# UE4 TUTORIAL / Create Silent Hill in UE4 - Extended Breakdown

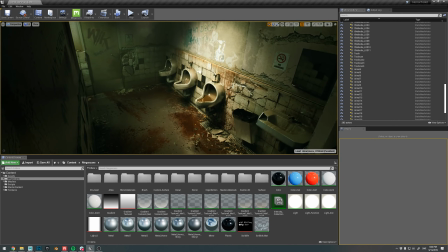2447s
That is very true. Yeah. So you were going to talk about post-processing now, right? Exactly. So post-processing and grading. So if we go back to the clean one,
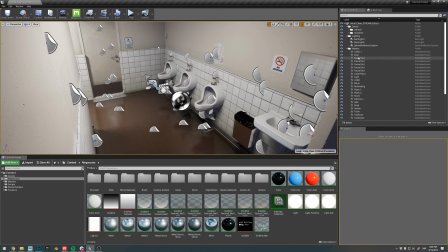2462s
and don't save, and hop into the camera.
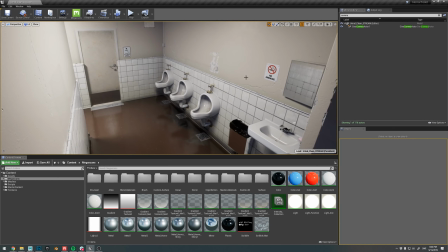2466s
So what we're seeing here is really sort of the stock camera.
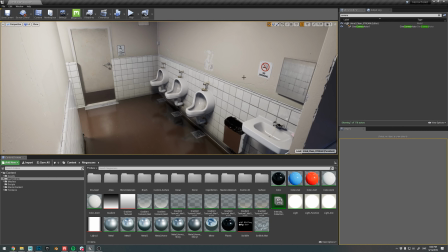2472s
Like, it's not, there's no grading, there's like nothing going on at all except the default camera.
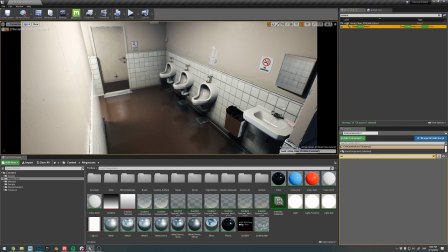2478s
And if we hop into the cinematic camera, we can see there's a little bit of stuff going on, but it's nothing too dramatic. So we can toggle the grading on and off. Like, yeah, it changes the sensor width as well.
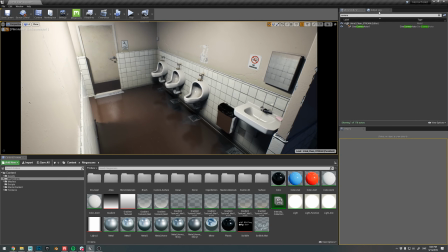2491s
But generally what it does is, let me just turn the GI on.
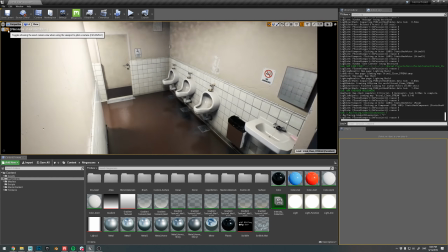2497s
So really the main thing that it does is just a very, very subtle, like, color temperature shift.
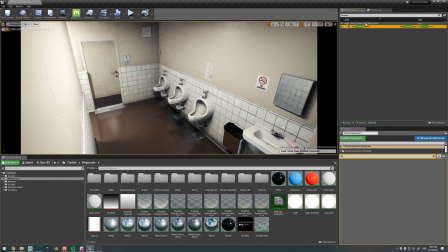2507s
And we can actually take a look here if we can find something that's obviously changed. But I actually don't think I did much here. Yeah, changed the white balance from 6500 to 6300.
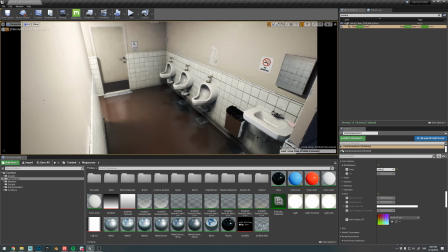2521s
I adjusted. I actually have a color grading lookup table here. Interesting. So 0, 1.
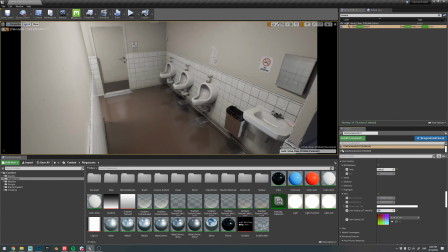2529s
Yeah. So it's going from very muted. So yeah, my mistake there.
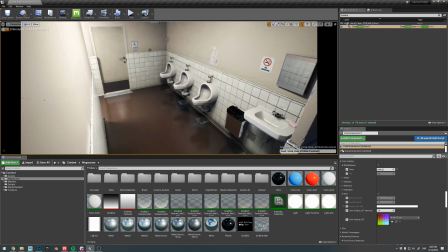2534s
I did make a little bit of difference there.
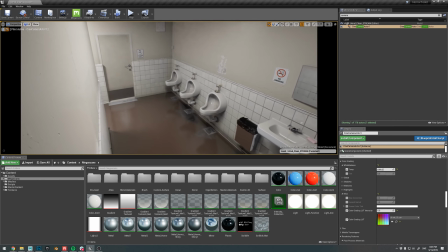2536s
So what I did here is I have a very, very dull version, and I'm adding some contrast.
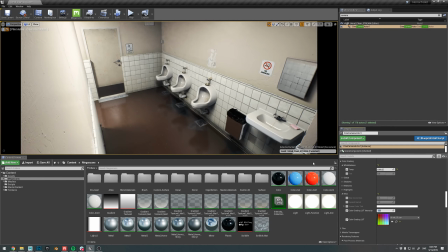2544s
Right, now it's coming back to me. I added some contrast, I adjusted the color temperature, and sort of I was going for that, sort of 80s communal restroom.
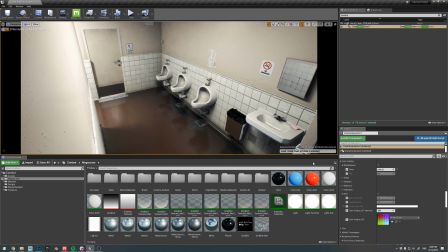2558s
Those, like, the kind of restrooms that are, really well maintained, but they're still sort of yucky. Like, you don't want to really go in there because so many people use them, and it's like, yeah. So yeah, I wanted to sort of get that sort of color with a grade.
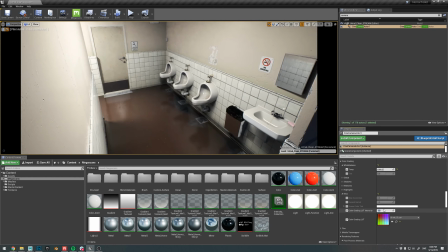2574s
Yeah, it's nothing too dramatic. Mainly just a contrast or curve adjustment, some slight color tweaks.
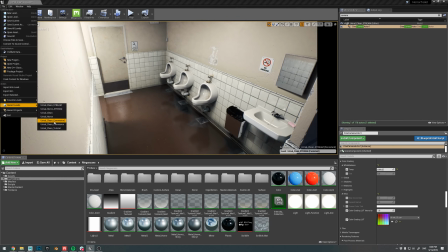2582s
Whereas in the or actually, no, there's nothing more I want to cover here.
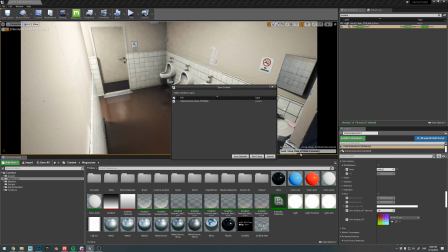2589s
So the interesting stuff comes in the horror version. Hit play.
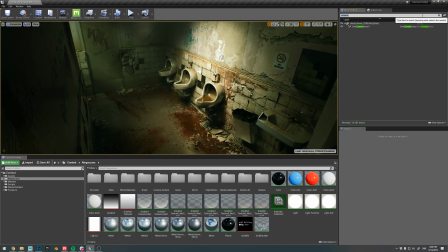2594s
There we go. So if we, okay, so we have two parts to cover here. So we both have the camera, in which I do a couple things, and we have the post-process volume.
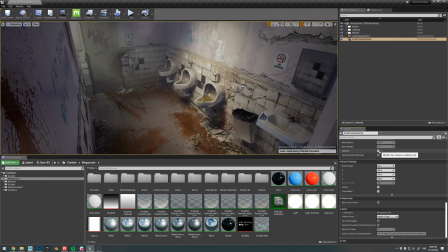2605s
So if we go in, excuse me, a bit of a cold.
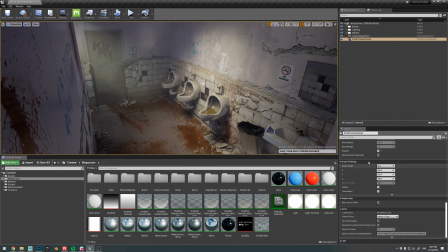2611s
So if we turn off the post-processing, you can see, like, this is a transformation.
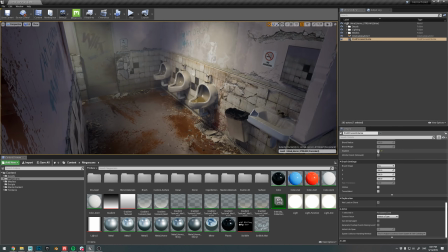2616s
This is a really powerful grade here. So what's going on here?
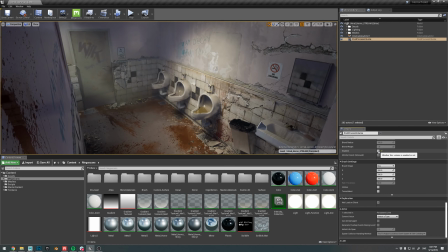2623s
So yeah, I have a whole bunch of
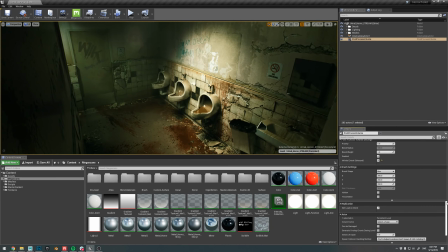2628s
grading, like a lookup table grading, and I'm also doing, sort of in-engine tinting. Yeah, I mean, they're like, mainly it's contrast, like brightness contrast,
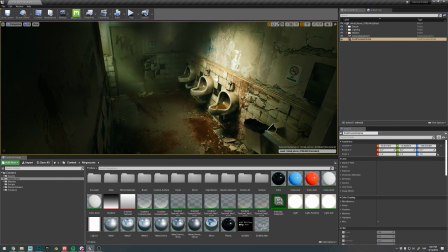2643s
and I'm getting a bird whispering in my ear that we're sort of running out of time, so I'm gonna really keep this short.
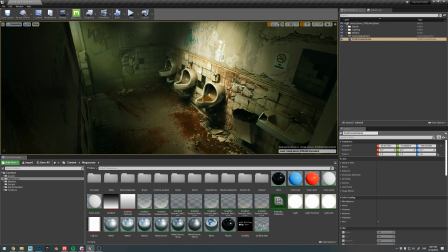2650s
But so, like, the key things here, like the key things to grade something, horror-y is, contrast. like bright focal points where you want to guide the eye, like that goes for everything, and like high contrast and like sickly colors,
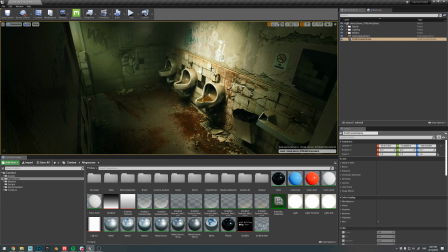2668s
you know, yellows and green, brown, like some tints of purple or teal, like those sort of colors. Certain versions of those colors really work well.
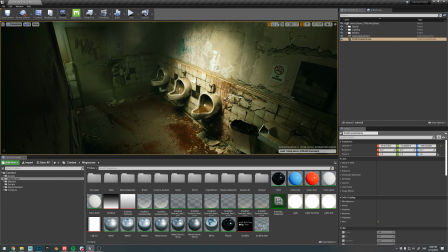2682s
So I really went for that sort of yellow, like sickly yellow, like, you know, like sick skin, and like this like blue,
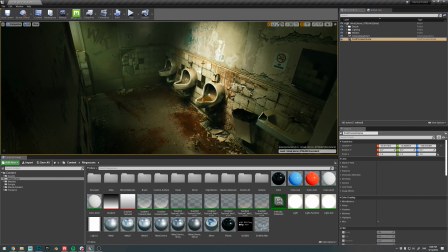2691s
so, and I accentuated those colors in the grading.